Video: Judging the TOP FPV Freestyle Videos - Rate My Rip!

buildings usually these buildings have a lot of glass i was like man's window washing with his quad and i think he took it and ran with it so i'm honored that uh that he took that name and i'd like to honor him by judging his video okay all right i got it queued
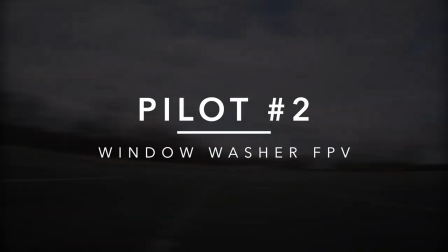1238s
up you got it queued up you ready to go i'm ready to go fade
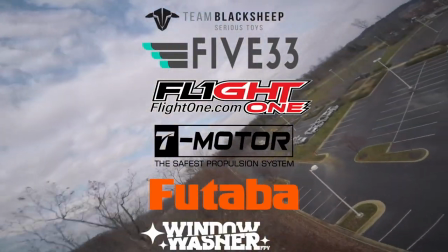1244s
with the blur not a big fan of the sponsor role i know you gotta do it but really i was really into that
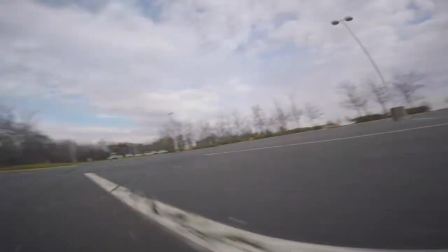1250s
opening right up until the sponsor role popped up yeah i was like oh oh i
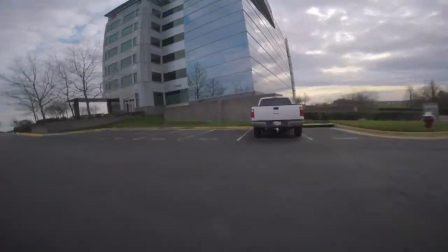1256s
like see this again similar with the yaw entry and i like that better
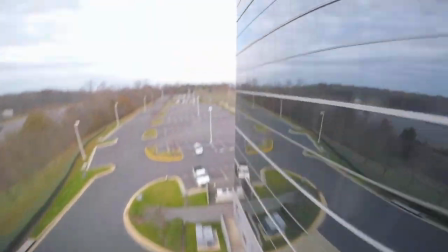1260s
yes tippy tap come on oh come on i love the way he plays with the
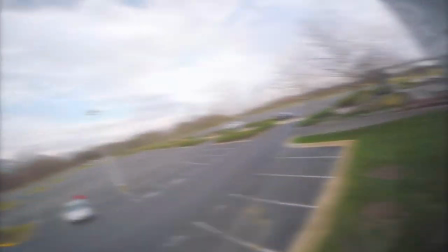1265s
walls no i like it i like the tippy taps yeah they felt very intentional
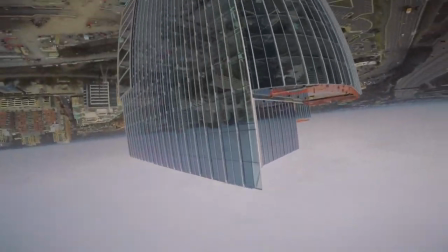1269s
how do you feel about that transition it's okay it
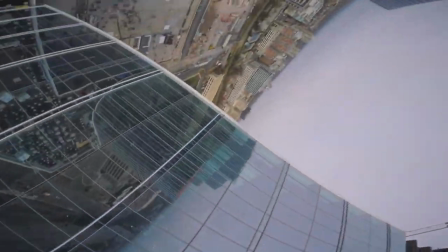1274s
didn't take me out of it yeah i always just prefer longer lines oh
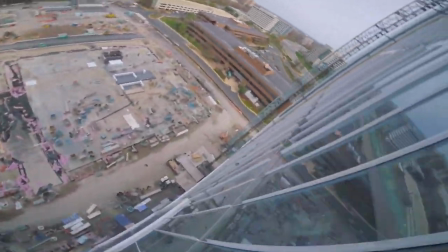1279s
some of his little tiktoks feel like johnny used to be yeah yeah this is kind
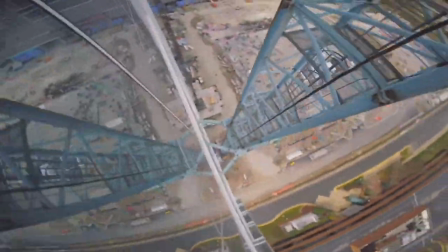1285s
of like definitely some og johnny vibes oh son no oh that was so sweet that was so sick it was so sick the transitions
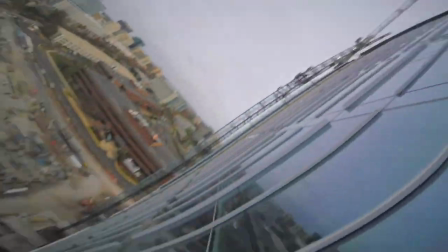1295s
are okay oh they're not they're not bothering me i didn't even think about the transition
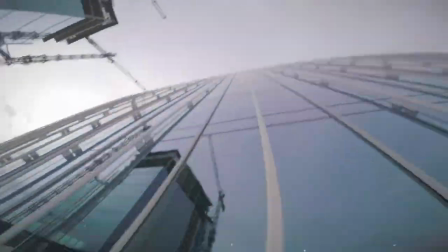1300s
enjoying that dive i love this control damn gina this is old og johnny stuff Yeah, this feels like Johnny.
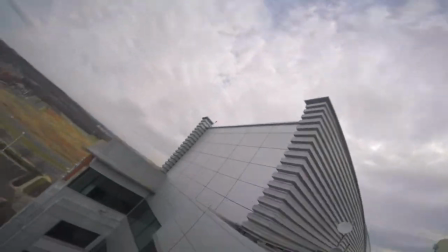1309s
Yeah. Oh man window washer. Okay. He's good, right?
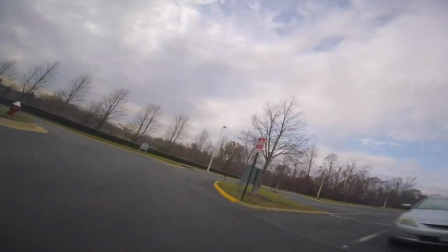1314s
I like Oh, I love you I knew he was good. I've seen his stuff before. Mm-hmm. I haven't seen him recently
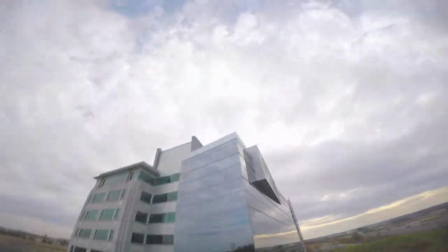1320s
He hasn't posted a while this video is his most recent it's back from November 2020 so Charlie if you're seeing this please get back to flying.
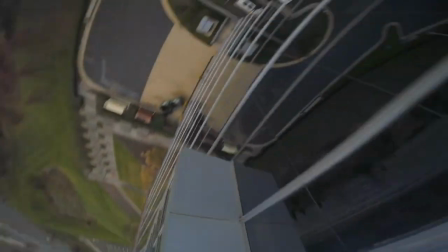1328s
We love watching you shred man. This is great Smooth as heck does he have does he have hyper smooth?
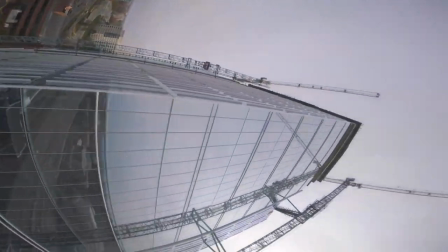1334s
I didn't like that cut I didn't like that he cut in kind of the middle of what I would call a trick. Yeah.
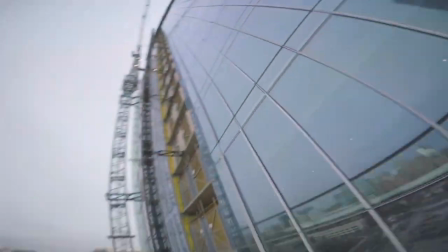1343s
I like that. I liked how it looked like he was still climbing, just using really good use of momentum.
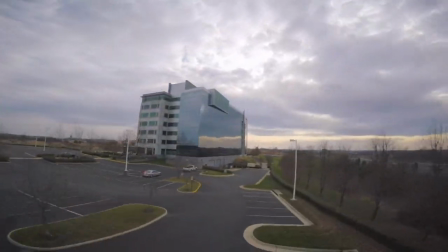1350s
Yeah. Very good use of momentum. Really nice.
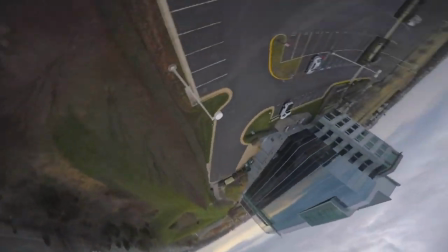1355s
Ooh! See those sharp stops? Yeah. HyperSmooth ruins that.
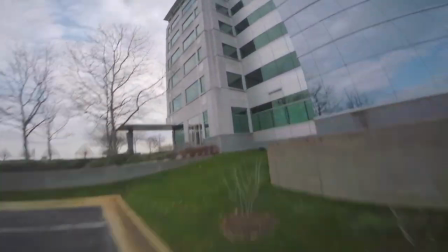1362s
You cannot do that with HyperSmooth. It's just an aspect of your flight that's completely missing. And the thing is, you can be smooth without hypersmooth, but you can't be sharp with hypersmooth.
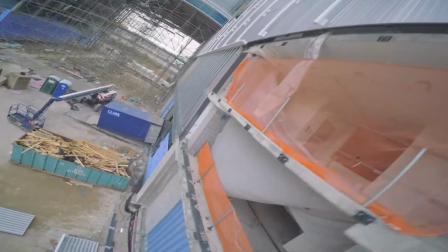1375s
See those little tick, tick, tick, tick? Little flavor. Little spice.
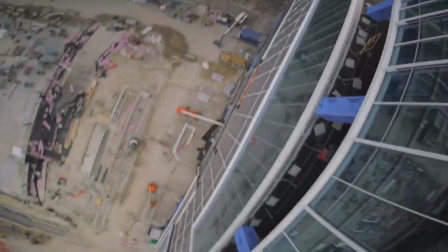1381s
It doesn't feel like they're corrections. It feels like they're embellishments. It's like that. Yeah, that was just definitely like a flourish.
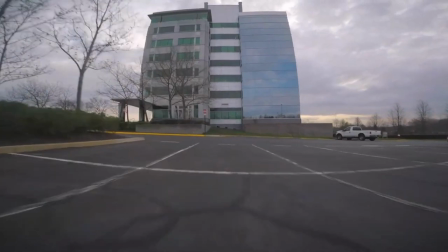1390s
What was that? I don't... How? I don't...
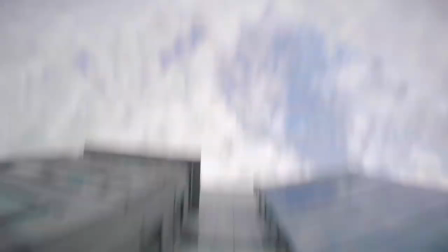1395s
It's like those little things that when you're a pilot yourself, you realize that like, ooh, that doesn't look how a drone normally moves.
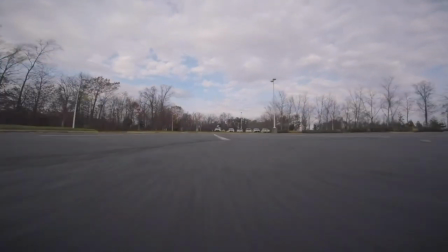1404s
Like that was – I love that clever use of momentum to
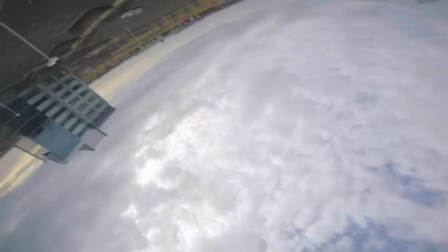1409s
make it look like the drone is thrusting in a way that it couldn't.
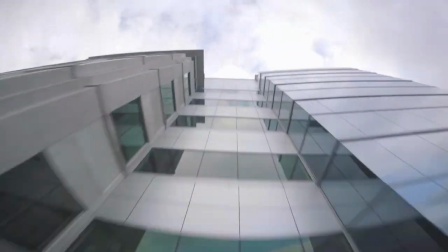1415s
Yeah. Love his little ticky tick corrections.
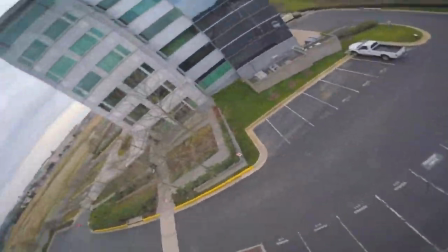1420s
They're not corrections, but – so again thinking about length i'm i've really enjoyed this video so far and i'm i'm about about done with it but it
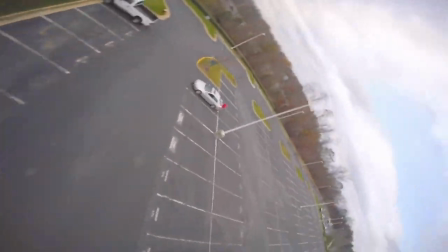1429s
looks like we've got a while longer to go yeah i hear you i'm still into it i'm still enjoying it he could give us something something
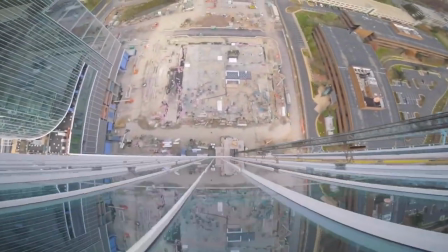1437s
new i think something would help me with the length as if it was more either more spots if you're going to be cutting or less cuts i never
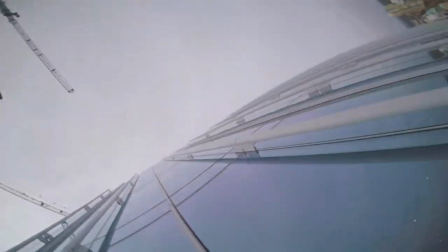1445s
mind the longer run it's like a really long run yeah oh man he's in there like Like he basically did a grind on that.
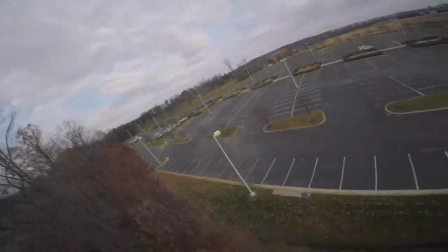1454s
Oh, here's another spot. No, it's the same spot. Oh, wait, no, it's just a different area of the spot. My bad. I like that.
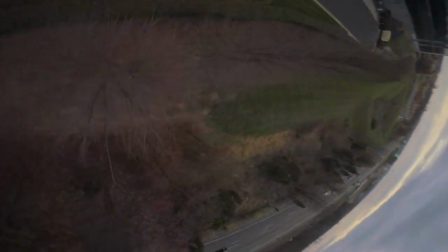1462s
I also think about like the way he ticked there and gave us a minute to focus on that lamppost.